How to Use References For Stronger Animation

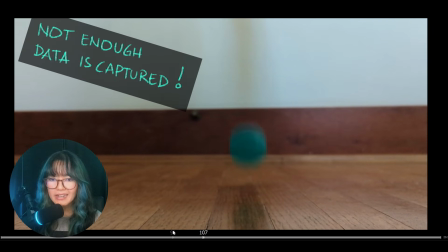[7:55]
So if you're struggling on locating these principles of animation,
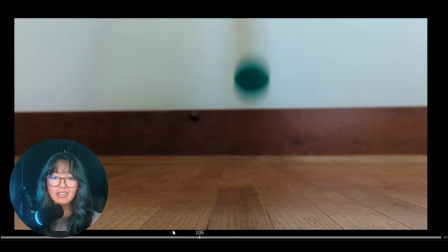[8:01]
maybe your reference is either too pixelated, the movement is happening too fast, or it's too small on the screen. In this example, that is what's happening. We are actually missing the ground contact.
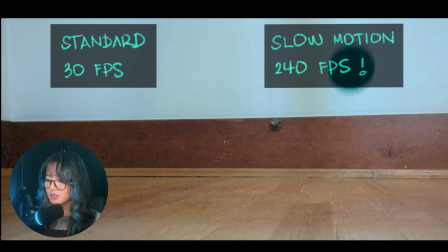[8:14]
So what can you do in this kind of situation? Try using the slow-mo feature in your camera or your phone.
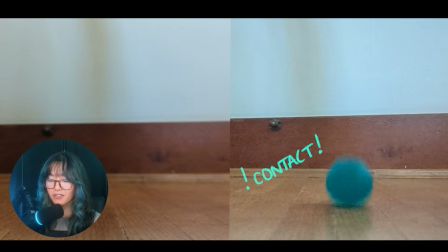[8:21]
Using this technique is going to enable you to magnify all of the nuances, the texture or animation.
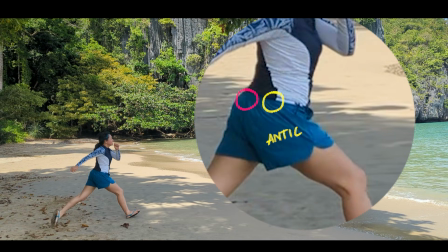[8:29]
So they exist all around us, but our eyes are not quite fast enough to catch up and see everything.
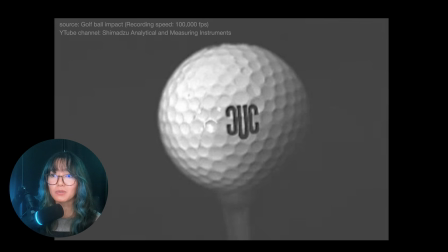[8:37]
So if you have a high-speed camera that can take up to 70,000 or 100,000 frames per second, and you try it out on any object, you can see all of the stuff that we've mentioned before.
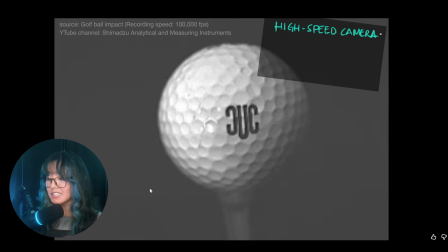[8:50]
So this video is an impact on a golf ball, and it's being recorded with 100,000 frames per second. So we all know that a golf ball is a solid object, but now that I'm going to play through in here,
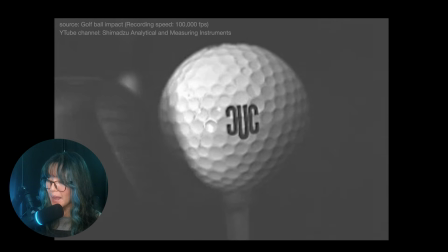[9:05]
you can see what happens when it starts to make contact.
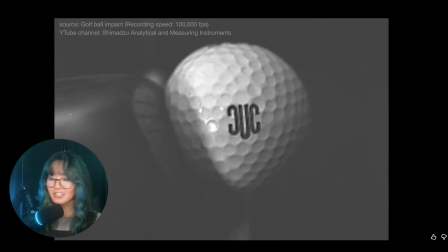[9:10]
And you see that deformation that is starting to happen on the golf ball just on this frame. There is a squeezing happening on the golf ball that you wouldn't think that is possible on a solid object. And as we continue to move forward, we have a little bit more of that stretching that's happening.
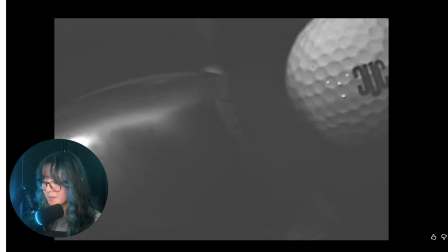[9:30]
And then it bounces back into its original form. Another thing you can try is adjusting to the style.
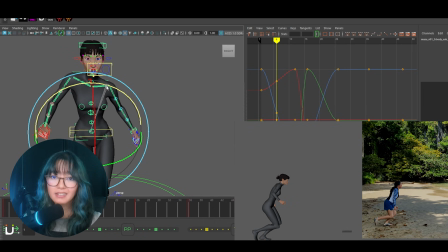[9:39]
So if your character design is very stylized or your animation choice is something that is very cartoony,
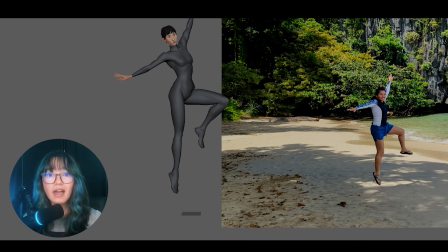[9:47]
modify so that these are reflected. So for example, on your line of action, is there any more room for you to push it or exaggerated.
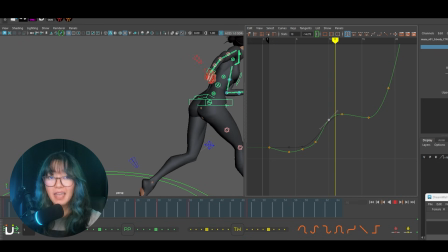[9:57]
The same thing with timing. If you're animating something snappy, don't count the frames on your reference. Adjust this on your character to fit the style. Check your overshoots and maybe extend the amount of frames that you're applying to the character.
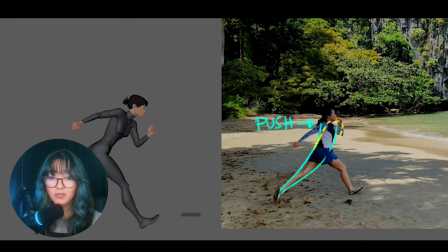[10:12]
Basically, understand when to take over, when to push the silhouette,
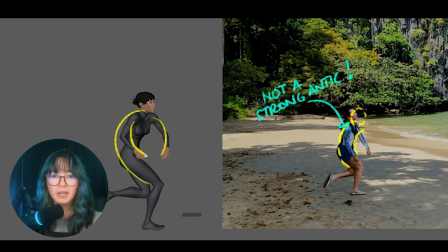[10:18]
and when to go for a bigger breakdown or a wider stretch.
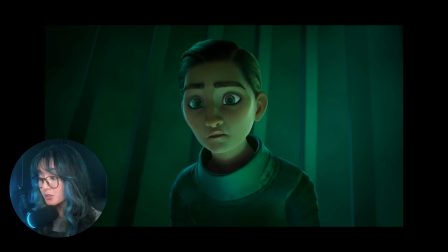[10:22]
Here's a really fun shot that I got to work on in a show called WondLa.
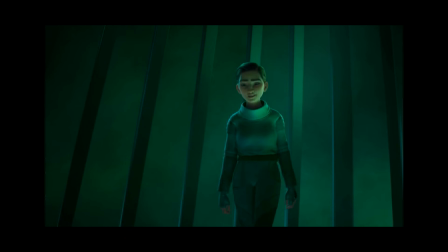[10:27] Let me. I'm going to harness the source's power. Now let's have a look at the reference. Let me.
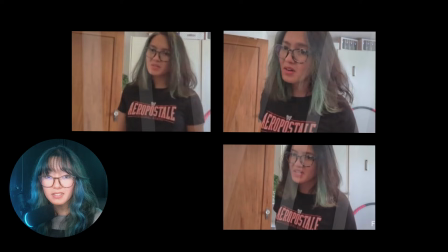[10:35] I'm going to harness.
Notice that there are several different takes that I did.
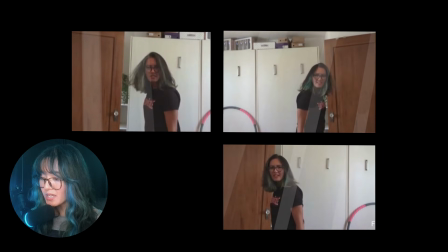[10:41]
Each of them are doing slightly different mannerisms than the other.
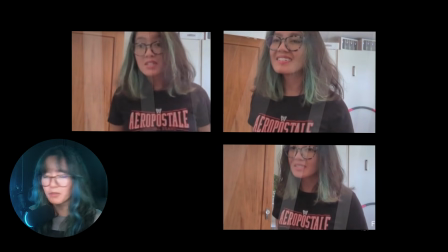[10:47]
Some have a lot more movements, some are a little bit more still.
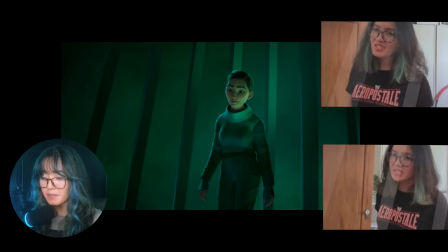[10:52]
You can kind of see what I took from the reference and what I added on to the character.
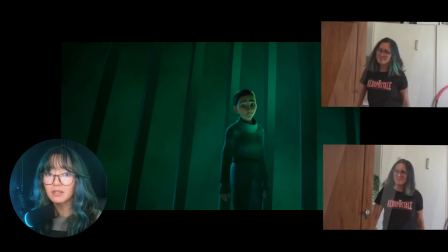[11:00]
For the character's timing turning around, pretty close to my reference.
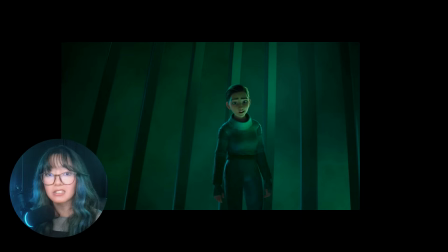[11:05]
And some of the stuff that I added on top that is not part of my reference is after I turn around, I added an extra shift on the COG where it moves
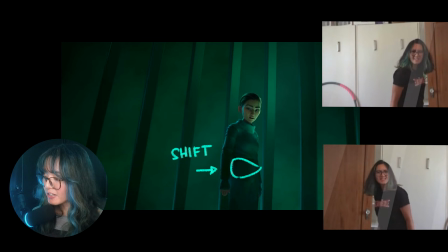[11:16]
forward so I can lift the character's screen left leg over here
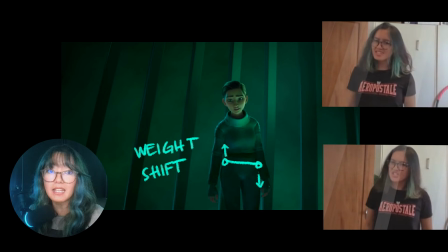[11:21]
and shift my weight to screen left. It didn't happen in my reference, but this is something that I added onto the character.
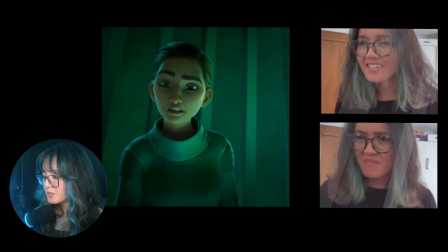[11:31]
So if I frame by frame through here, you'll notice that the timing of the brows and the eyes are different.
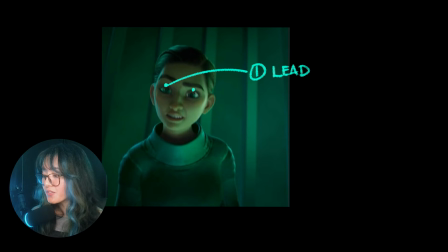[11:39]
I didn't take that from my reference. So the character's eyes are going to flare first, and then the eyebrows are going to come following up. And that kind of serves as an overshoot as it starts to go back down again.
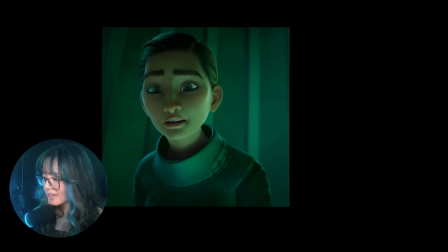[11:53]
And one cool thing I added in here is also that little bit of head shake, just to give some texture.
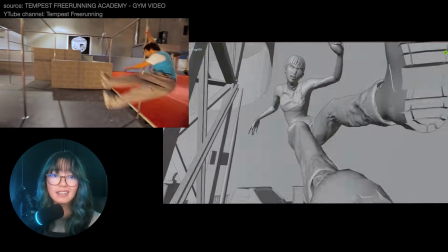[12:02]
So lastly, keep on practicing.